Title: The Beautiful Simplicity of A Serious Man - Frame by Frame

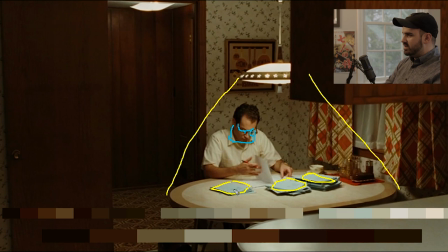10:22 that looks really funny that's getting filled in with the table light so it's just like a it's it's just one of these things that they do which is so simple but it just shoots down and lights it up Like, if you watch the film, The Hateful Eight by Quentin Tarantino, there's, like,
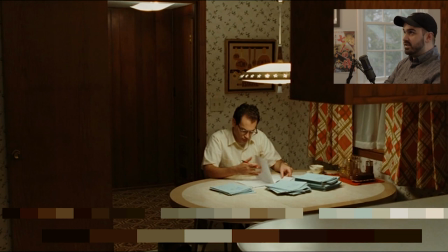10:40 10 to 30 shots where they use a soft light shooting down at a table, lighting up somebody. And sometimes you can do it good enough that when you get that, you know, pronounced underlight, which you'll see in, like, a film school class, which you're like, this makes a guy look dangerous or scary.
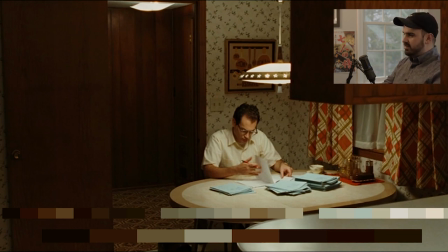10:56 I mean, they've used that before in Hateful Eight. Obviously, it's done in this film. But I'm going to go to the next shot because it's paired with this one.
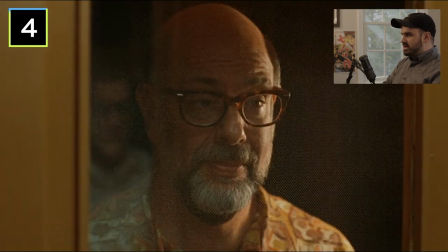11:03 So here's Cy Abelman. He's basically the mistress of Larry's wife. He's cheating with Larry's wife and he's trying to come in and have a get, which is basically an agreed-upon divorce.
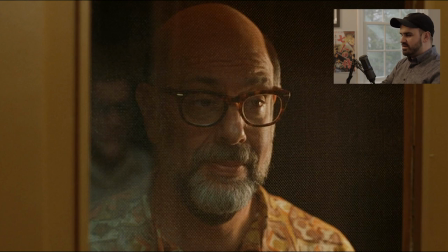11:21 A lot of this film centers around the Jewish faith involved in their personal affairs. I mean, pretty much Larry's main character just goes through hell and back throughout the film. But whenever Sai is on screen, it's pretty much comical.
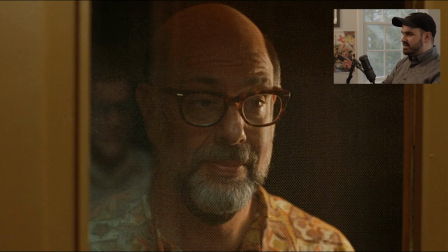11:38 I mean, every time he's on screen, he's always commanding the scene and telling Larry what to do. And he's just gaslighting him. And it's fucked up, but it's also very, very funny. So, as you can see, these highlights on his face right here. That's coming from...
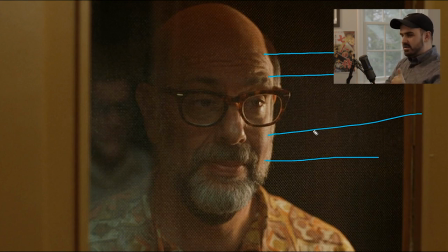11:55 Well, it's not coming from, but it's supposed to be coming from that light that we saw in the previous shot. but as you can see this this is stuff like this makes makes Roger Deacon and his team so fine-edged and tuned as well as the Coen brothers which is as you can
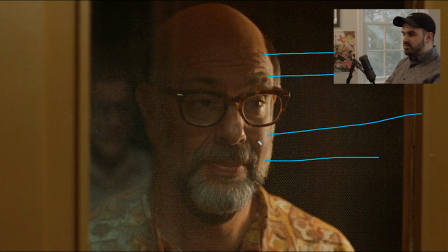12:12 see this light is hard on his face right so we saw him in the previous shot sitting down at a table and then you know probably five ten feet back there's the door behind him that he walks around to get the door for sigh right but the
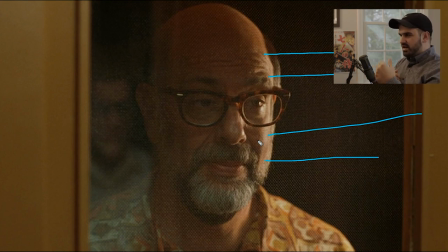12:27 light the further light travels away from a subject if you have like a like a soft lamp like i do here if i walk 10 20 feet away from it it now becomes a hard light actually the further you go away the harder light becomes so you can actually take a really really
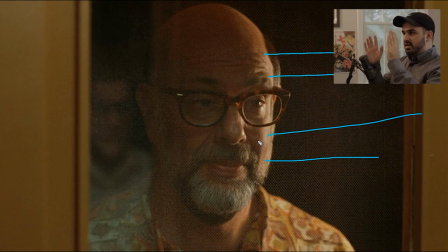12:42 hard bright light and you can stand extremely close to it and it becomes softer on your skin so trying to emulate the light as if he was standing on a door and as if that is the only light in the house how would the light look as a side light and it would
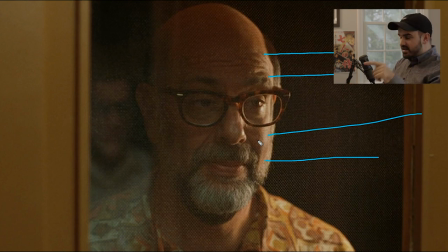12:58 be a hard light it wouldn't be a soft light so it's just the little stuff like that that he figures out um and that's all the scene needs honestly it's like this is the first time you see his face why not give him a kind of a comical side hard light dramatic look
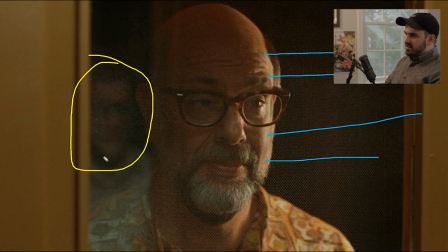13:13 and then i even love this too which is uh you can even see his his meshed reflection in the screen door and then of course they have simple like really nice like separation here in the frame with the door um it's just these like that's what's so great about this film is there's
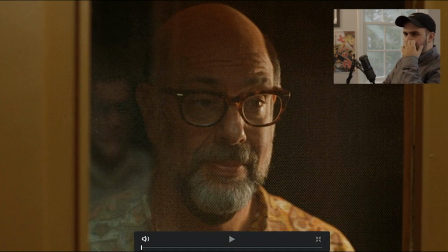13:31 just little things as you watch it it's such a pleasing film to watch cinematography i don't even know if that's a word but it's just
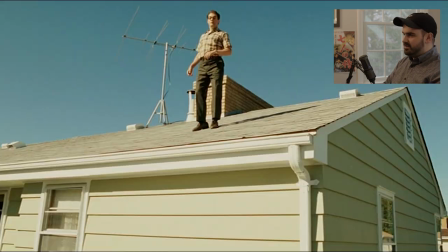13:39 it's just little stuff you know it just adds up so let's go to the next shot so here's another scene where he's on top of his house like he's like fixing his cable antenna um the thing about this scene is it's like he's i get the feeling from the scene this is
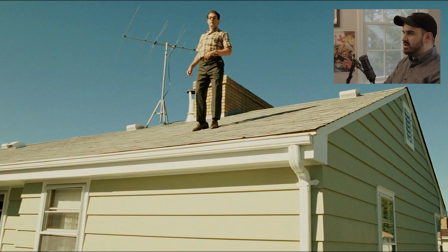13:55 like them like seeping 1960s nostalgia because i'm gonna go to another shot here that's paired with it which is this if you saw this image and you show this
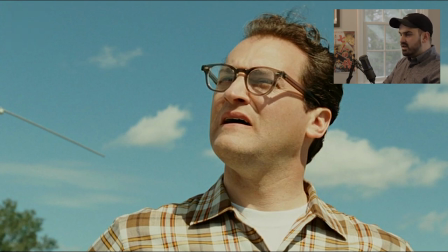14:03 image to somebody they would automatically know what period you're in and automatically kind of have a feeling for what the movie's like
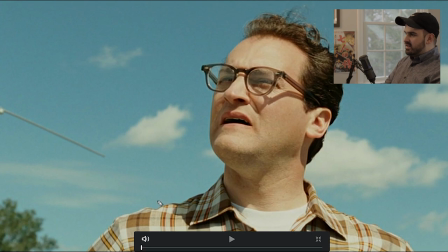14:11 because you have this this white man in plaid clothing silhouetted
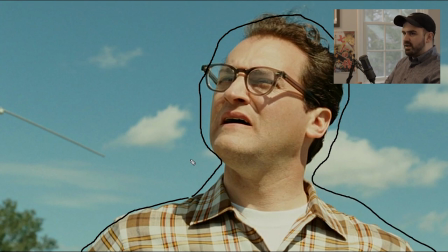14:21 against a nice bright blue sky almost kodachrome-esque blue sky with these